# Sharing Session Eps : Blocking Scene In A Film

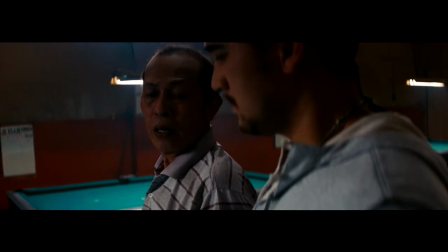Di adegan ini, Mario Lewalata harus berhadapan dengan Yayu Untru yang adalah seorang gangster yang disegani.
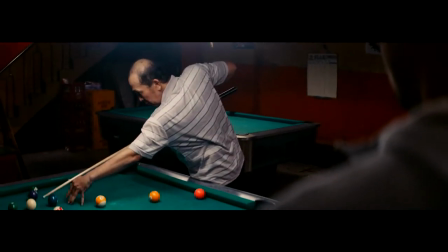Jadi, kuatnya ada di tangan Yayu.
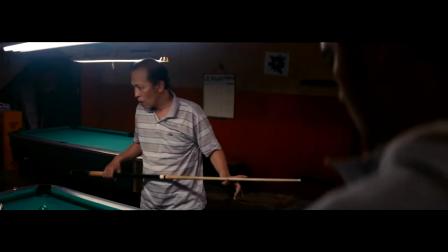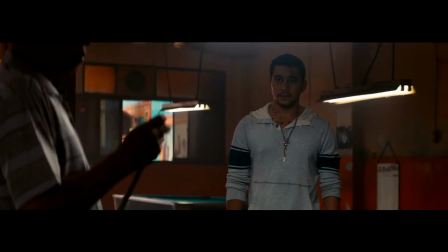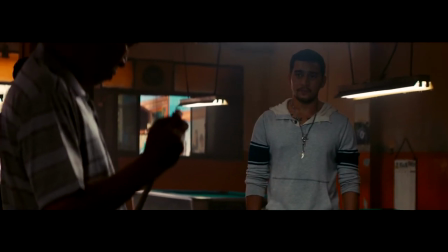Jadi kita menunjukkan penduduk mereka, kita tahu sesuatu akan terjadi, tapi kita tidak tahu apa dan ketika.
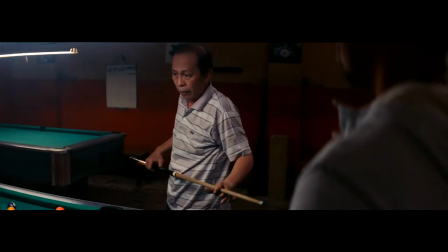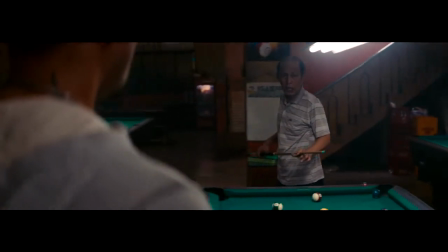Performans-nya Yayu yang hampir tidak menatap ke Mario juga dapat mengamplifikasi rasa tensi diantara dua karakter tersebut.
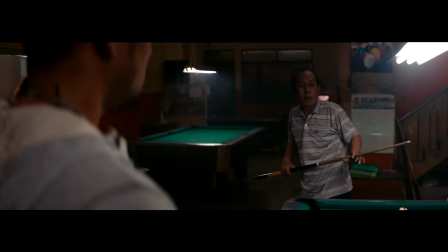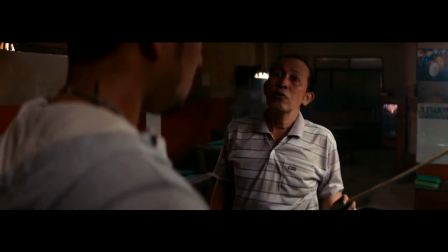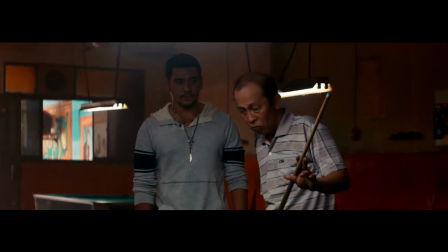Gak tengah lo ngikutin dong. Pantes.
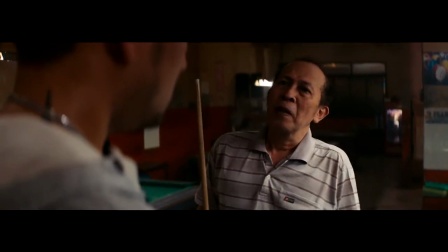Pemain gitar kan biasanya punya kekurangan dan kelebihan.
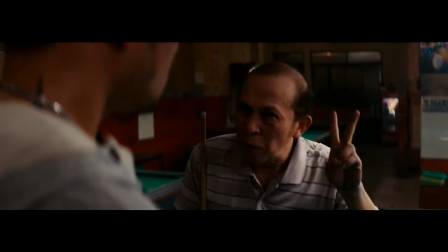Nah, jenggo ini, jarinya yang berfungsi cuma 2. Tapi kalau main muzik, wuh, edan.
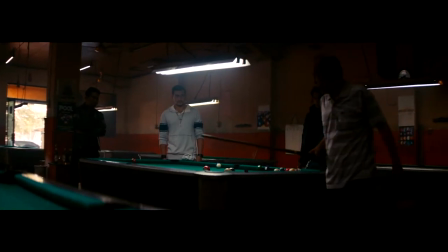Kalau kita lihat dari Master Shot, ada triangle shape antara Yayu dan Mario.
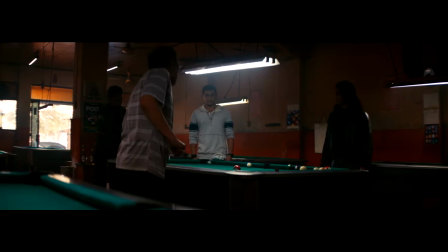Dan juga 2 sosok yang gelap di samping Mario. ini membantu menetapkan Mario sebagai fokus di scene ini orang kalau dalam
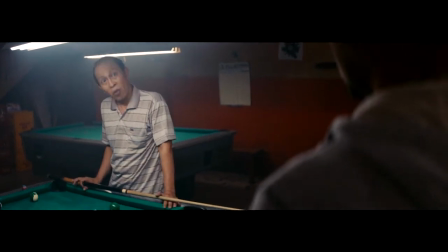keadaan terpepet pasti bisa melakukan banyak hal nah itu namanya potensi
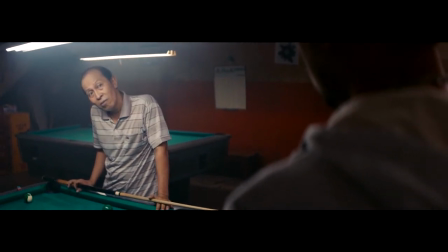nah lu punya gak?
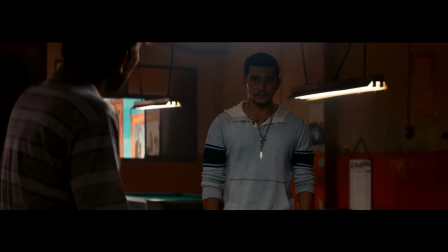punya potensi apa enggak? bisa jualan apa enggak? bisa dipercaya apa enggak? jujur apa enggak?
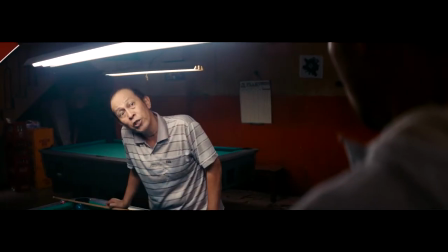no DJ kan?
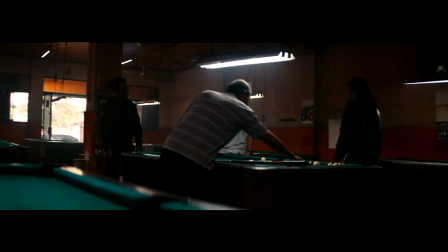adegan ini pun di-drive oleh pergerakan karakter Yayu Unru yang konsisten bergerak terus.
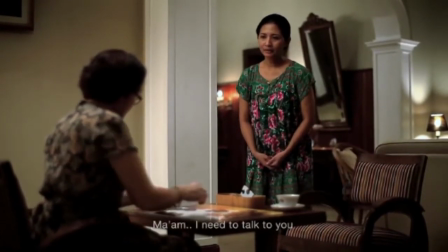Contoh power dynamic dalam sebuah adegan juga bisa dilihat di film About Woman.
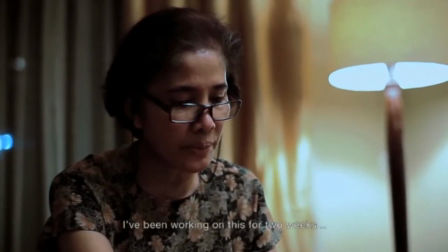Di sini majikan memperlihatkan powernya dengan tidak menikmati dia sama sekali. Padahal dia sudah berdiri di depan dia.
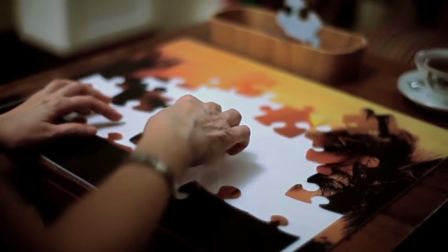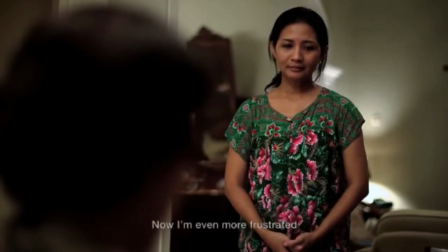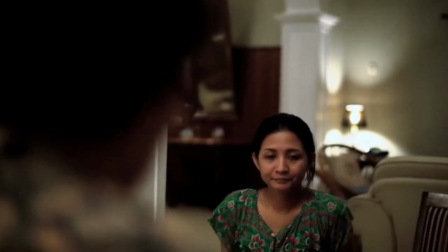Ketika si pembantu berubah posisi, itu pertama kali kita melihat si majikan take notice of her.
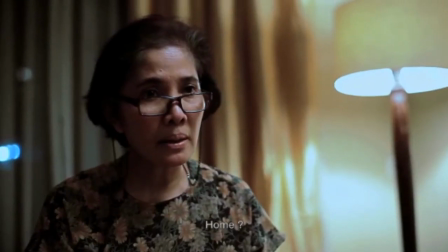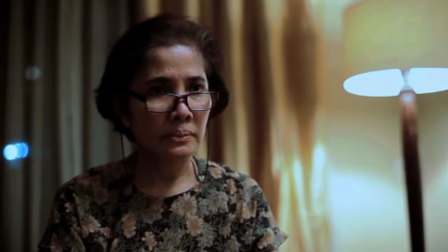Di adegan ini, si pembantu mau izin pulang ke majikannya. Tapi dari gelagatnya dia terlihat nervous dan ragu.
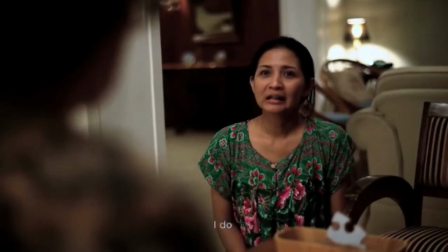Kamu betah kerja sama saya. Betah, Bu. Tapi orang tua di kampung yang minta saya pulang.
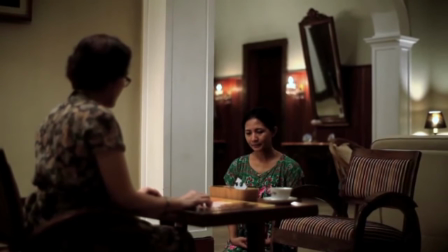Memangnya orang tua kamu nggak ada yang ngurus.
Sebenarnya bisa aja adegan ini dibuat si pembantu tetap berdiri terus.
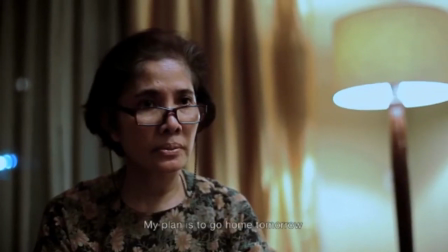Tetapi rasanya akan beda. Substancenya akan beda.
Besok pagi saya mau pulang.
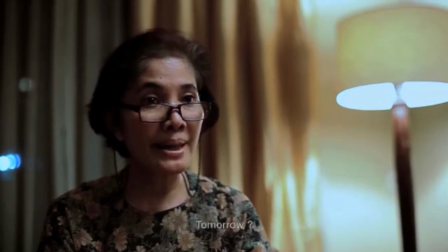Saya nggak apa-apa kok kalau ibu mau potong gaji saya bulan ini. Besok? Besok pagi.
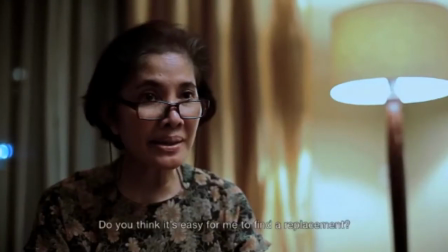Kamu kira gampang cari penggantinya?
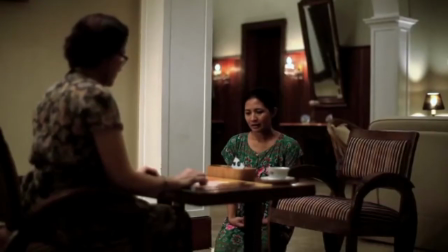Dengan dia posisinya ada di bawah si majikan Blocking seperti membuat
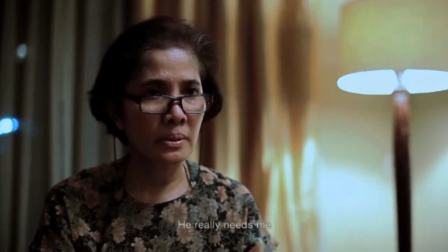kontras siapa yang berkuasa di adegan ini Dia benar-benar perlu saya Rencana saya
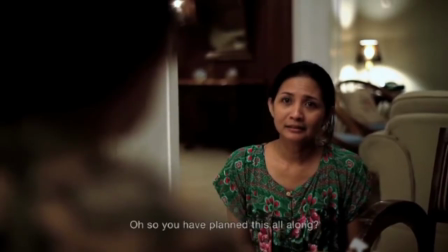Saya akan dijemput paman saya besok pagi Oh Jadi kamu rencanain ini udah lama
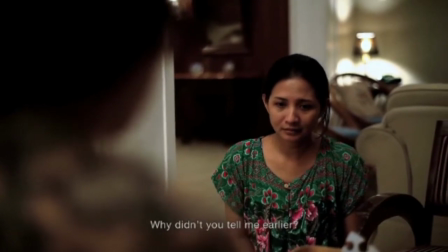Kenapa baru sekarang kamu bilang sama saya
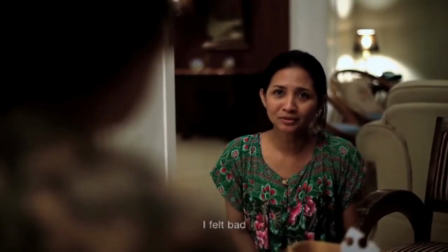Habis Saya enggak enak bu Terus Yang ngurus saya siapa?
Ada banyak kemungkinan yang kita bisa buat Untuk membuat block yang menarik.